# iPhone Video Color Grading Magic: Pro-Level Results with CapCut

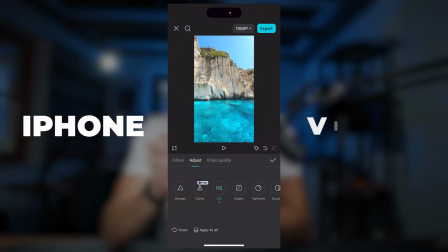In today's video, I'm going to show you step-by-step how you can color grade your iPhone videos directly on your iPhone within the free app CapCut. It's going to be a step-by-step guide and this is exactly how I personally, how I'm color grading my own videos to make them pop and to make them stand out from the crowd.
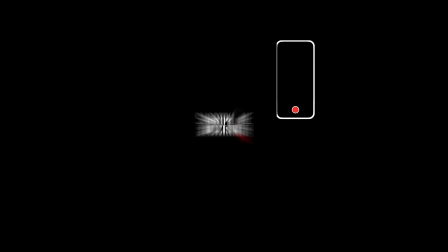So make sure you stay till the end. What's up everybody? Welcome back to the channel. In case you're new here, welcome. Super excited to have you. My name is Julian. I'm a creator, I'm an entrepreneur and we help people make better videos using their smartphone or their professional cameras and turn that into a profitable business
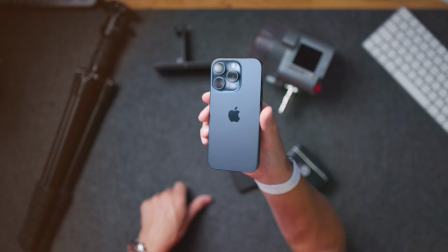so in case that's interesting make sure you hit that subscribe button so like i said the iphone does have perfect cameras well not perfect but very good cameras and the video quality that you can get is absolutely amazing but if you want to get like even a bit more if you want to get to the next level video editing and especially also color grading is gonna go a very long way and in this video like i said i'll show you step by step how i personally how i'm color grading my own videos so without any further ado let's hop into cap cut
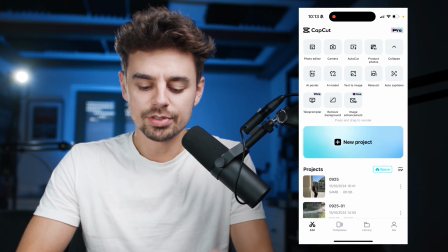all right so this is what cap cut looks like if you scroll down you have a bunch of different options but we're just going to create a new project from
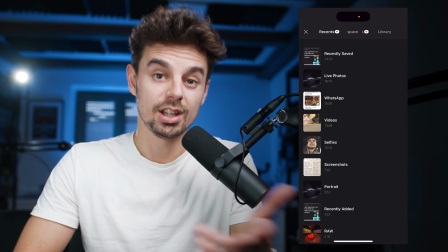here on and i will just basically um import a bunch of videos that i want to edit with you guys so yeah these are going to be the two videos
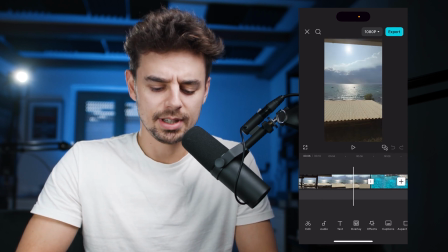that we're going to take a closer look at so this one was like this epic um yeah this epic scenery after a thunderstorm
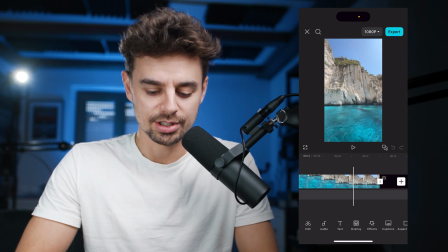and this was like the super nice um vibrant colors and as you can see it already looks really good but we just want to get
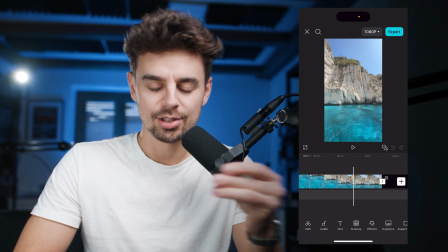you know even a bit more to the image to make it pop even more and to have that wow effect when you're sharing your videos on social media
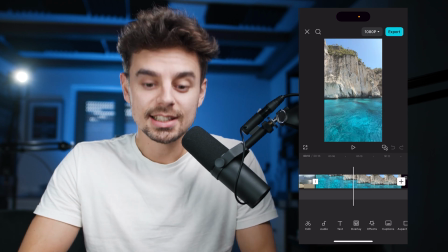on instagram on tiktok wherever you want to share them so i would say let's kick things off with this one right here because this is probably
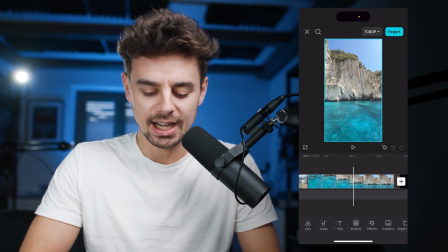one of my favorite shots ever because the colors were just so nice so the way and how it works to you know get to the color grading functions is just select the clip once and at the bottom you can just scroll over here to the right until you can find adjust just tap
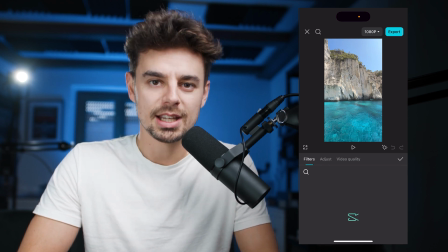on that once and then you have you know you can swap over two filters there you basically have like a bunch of pre-installed color grading lots
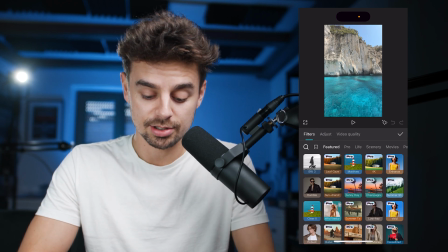from cap cut some of them only work in the pro feature some of them also work with the free version but we're just gonna you know color grade the video
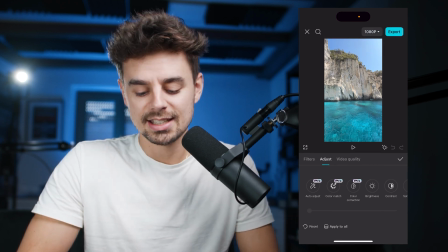manually because you know they can basically do absolutely everything except for matching different scenes and so on so if you want to get
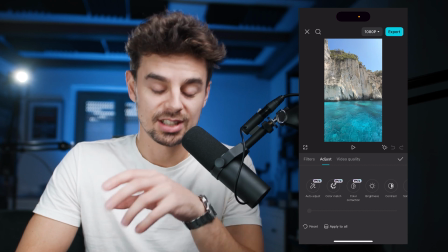the absolute most out of cap cut i would actually recommend just investing the i think nine dollars a month or something whatever it is because
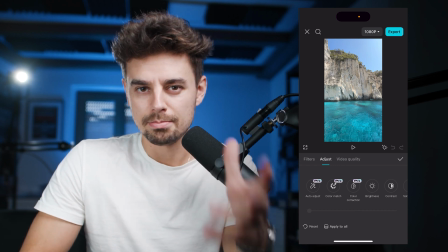then you will just have all of the features and if you're truly serious about making better videos then i do think it is a very good investment but
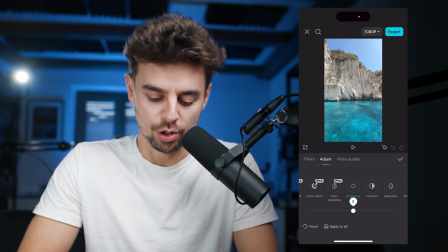now let's hop over here to the brightness this is basically where you can adjust the overall brightness i think with this shot i actually nailed that
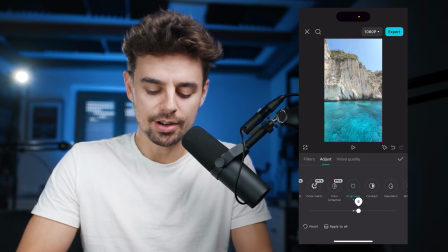pretty well so yeah maybe make it just a tiny bit brighter but that's basically it and in case you have a scene that's like way too dark
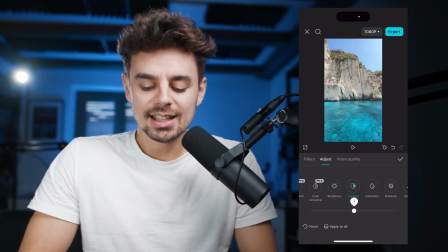and just make it a bit darker or brighter depending on your scene the next thing that i personally like basically always add is contrast so
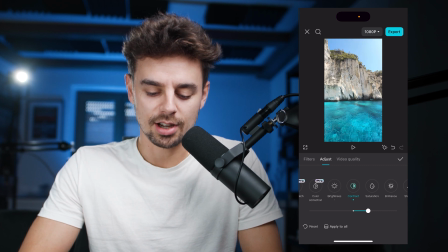as you can see if I bring up the contrast it already you know the colors already pop a lot more so as you can see this is before
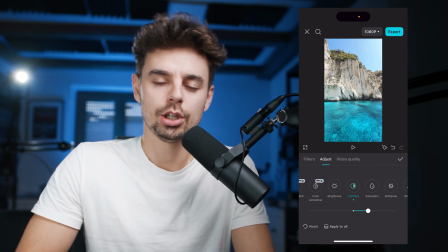this is after if you're adding a lot of contrast you just need to make sure that the highlights are not clipping and that the shadows are not you
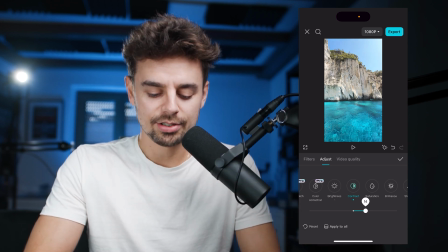know like completely you know completely dark already so what I have right here this is contrast at around 14 I like that if you can see if I bring it all the way to the right like this obviously way too much but something around that area i think that looks pretty
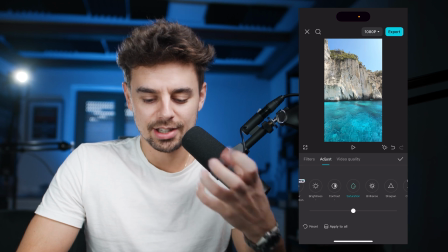good next up is saturation and this is where you can bring back you know even more colors so as you can see again if i bring it
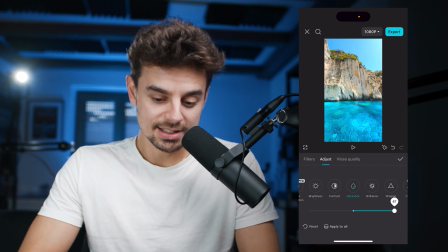all the way to the right i do think actually with this example it does actually look pretty cool it's maybe a bit extreme and if you're
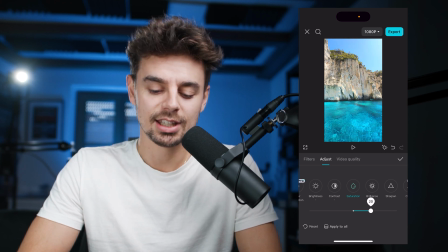going for that look then absolutely go for it but i still like to keep my shots look more or less natural i'm just gonna put it all the way to 20 something like this as you can see this looks already super super nice then we have brilliance let's see what that is doing um
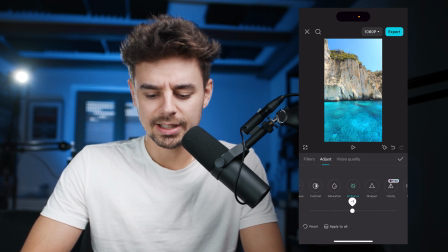to be honest brilliance is i think that is something new it looks like it is it is mainly i'm working on the brightest part so maybe